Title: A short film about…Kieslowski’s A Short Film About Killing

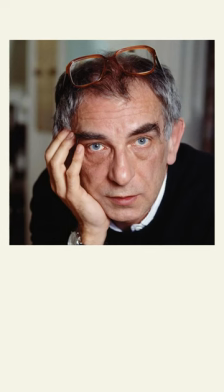I just watched a short film about killing by Krzysztof Kieslowski. This film is from a series called The Decalogue, which was made for Polish television in 1988.
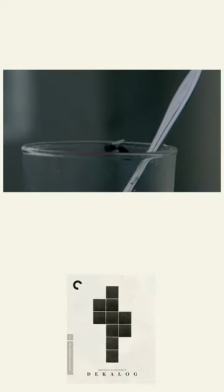It's one of ten episodes. Each episode is based off The Decalogue, or the Ten Commandments, as it's known in the Bible.
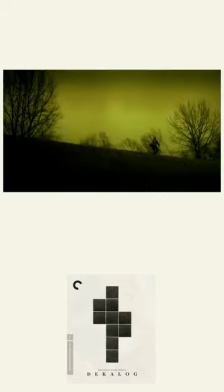So as each episode centers around one of the commandments, a short film about killing comes fifth, as it's inspired by the fifth commandment, Thou shalt not kill.
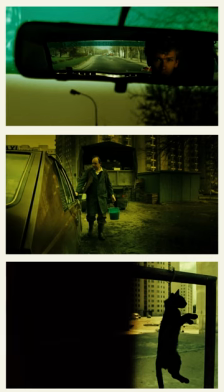Visually, we're dropped into this world seeing a cat hanging from a noose, and it's very ominous and bleak from the jump.
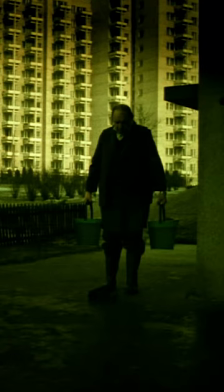In addition to that, the colors are very muted. The cinematographer actually put green filters in front of his lenses to achieve this look. So it's a very intentional portrayal of Warsaw in the 80s.
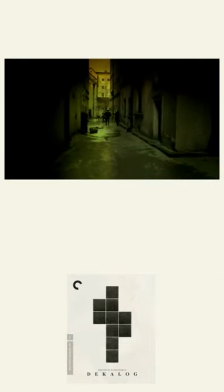And staying with this theme of visual information and how he tells stories, I love how minimal he is in terms of the information he's giving us.
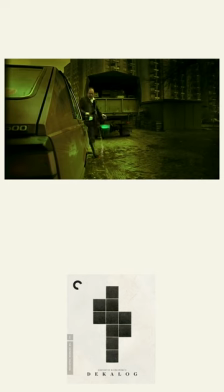He kind of just drops us in, isn't telling us where we're at, who the characters are. But before long we realize we're spending time with three different characters and over time we come to find out who these characters
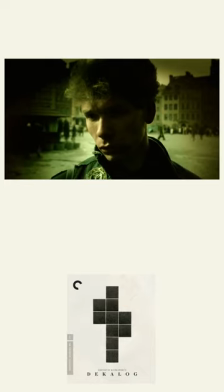are without him telling us but he shows us who they are by how they interact with the world around them.
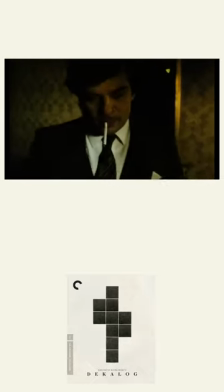And this brings me to the next point of what I love about him and classic cinematic storytelling
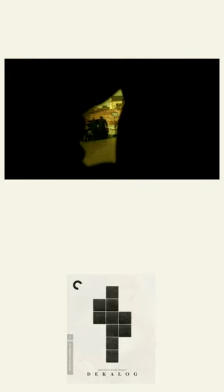is that it can tell you a lot just by the juxtaposition of images or action reaction shots.
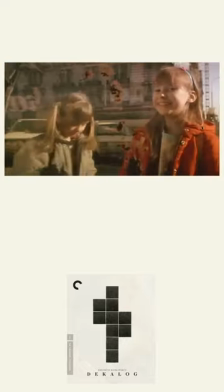So we see the main character looking at something, we see what he's looking at, and then we come back to him and we see his response to it.
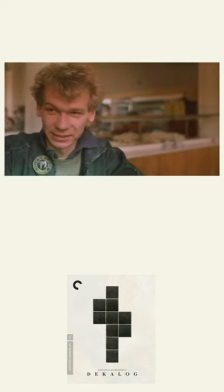That tells us a lot about a character in a film. So I really like how little dialogue there is,
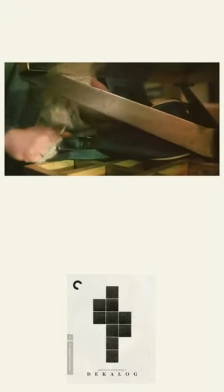very little information just sprinkled along to kind of keep us involved, keep us anticipating as to what's next and who these characters are.
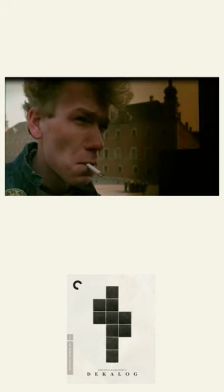Now as we look at that, the main character starts out very cold, very distant, obviously up to no good,
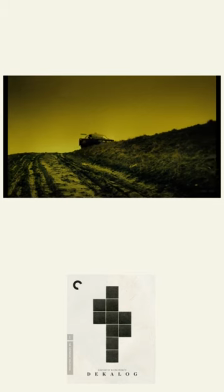doing things that he shouldn't be doing and by the end he actually opens up more and we learn a
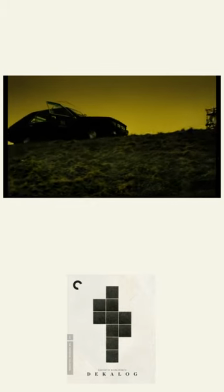lot more about him which creates a sort of sympathy or empathy for him that
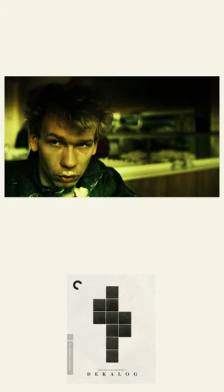we didn't have in the beginning now based on new information we know. So now moving on from the visual story and the characters let's talk about some themes.
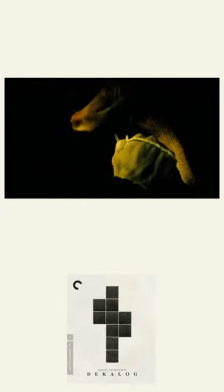This movie is about killing. Keev Zlowski is brilliant in that he's using two different killings
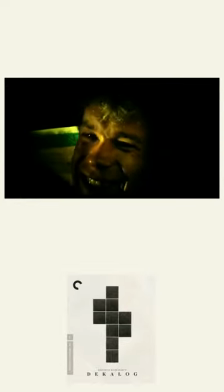to juxtapose each other and ask the question as to who gets to decide,
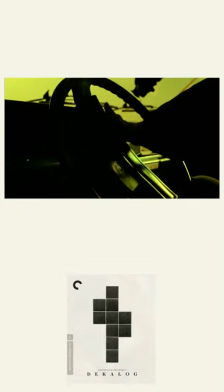is any killing justified? Is any killing right?
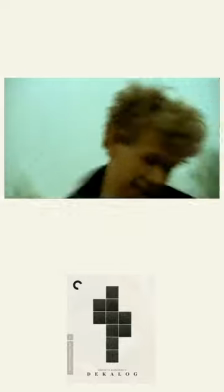And so we witness the first killing, which is obviously a cold-blooded murder.
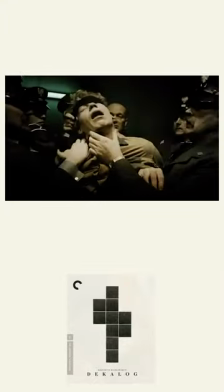So we see that first murder, which is at the halfway point. And then at the end, we see the state in the name of justice killing somebody.
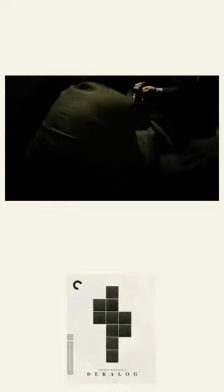And the two murders are very calculated in the same way, very cold, very shocking. And neither of them are displayed as one being worse than the other. Kieślowski is raising this theme of justice.
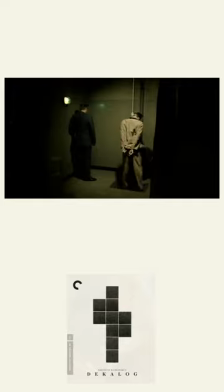Is that right? And here's what Kieślowski has to say about this film himself. I think the film isn't about capital punishment but about killing in general. It says that all killing is bad. And it doesn't matter why one kills or who one kills or who's doing the killing.
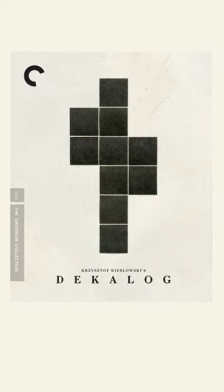And that's Krzysztof Kieslowski's A Short Film About Killing, 1988 Polish Cinema. And that's just a couple of the reasons why I like it. A lot more to be said. It's a beautiful film, has a lot to say in a very efficient way. Go check it out. It's available on Criterion now.